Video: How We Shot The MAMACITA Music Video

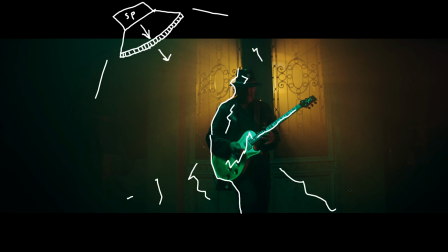8:12 And that moonlight is really going to play a lot off of his guitar.
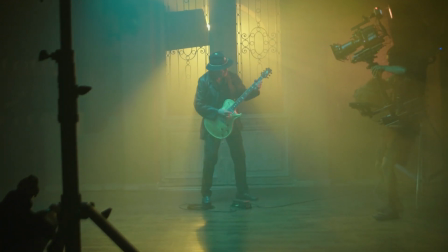8:15 It's really reflective, and it's going to give us this bright poppy thing right in the center of frame to draw our attention to him and what he is doing. Moving on, we needed some kind of fill light.
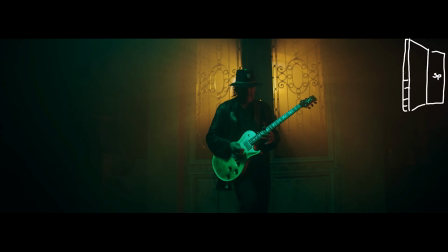8:25 Since we had street lights that were kind of that sodium vapor orange color from before, I'm going to add that in with a second Sky Panel on the right hand side of frame. Adding those things, we needed one more thing to make this scene pop.
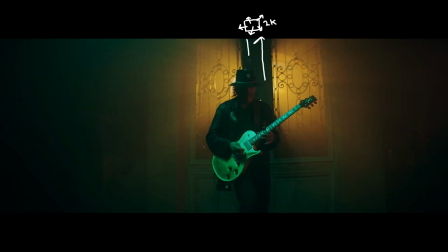8:38 So I got an idea to shine a 2K open face light directly through a window in the doors that were in the background of this scene. Full blast, and then filled the room with haze. And that's gonna give us this cool like sunburst effect. A cool fact actually about this shot was I'm gonna take full responsibility. I forgot to add diopters to the list. So I had a PA run to Walmart and grab me a magnifying glass. Now keep in mind, we're using Hawk Anamorphics for this, extremely expensive glass.
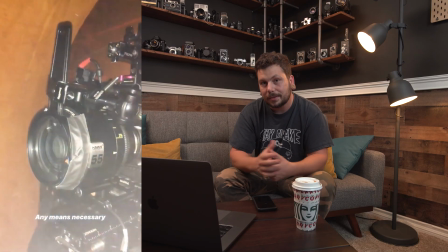9:11 And to fix it, sometimes you gotta do whatever it takes.
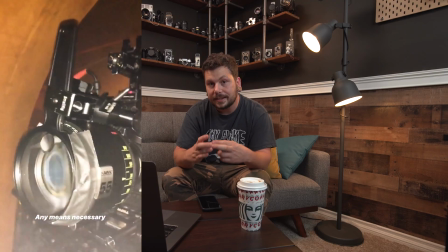9:14 I put the magnifying glass on the front element of the lens as a diopter so we could get these close-up shots, and it turned out amazing.
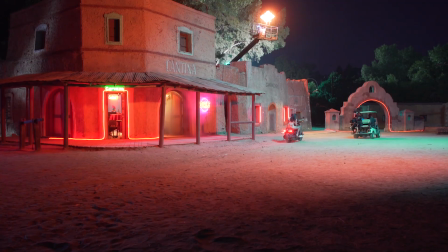9:21 If you're stuck, you're in a pickle, just do what you can to make it happen and move on. And they ride off romantically into the sunrise. That's the Mamacita video broken down. I hope you guys got as much from this video as I got from actually shooting this video. Thank you guys for watching, and we'll catch you next time.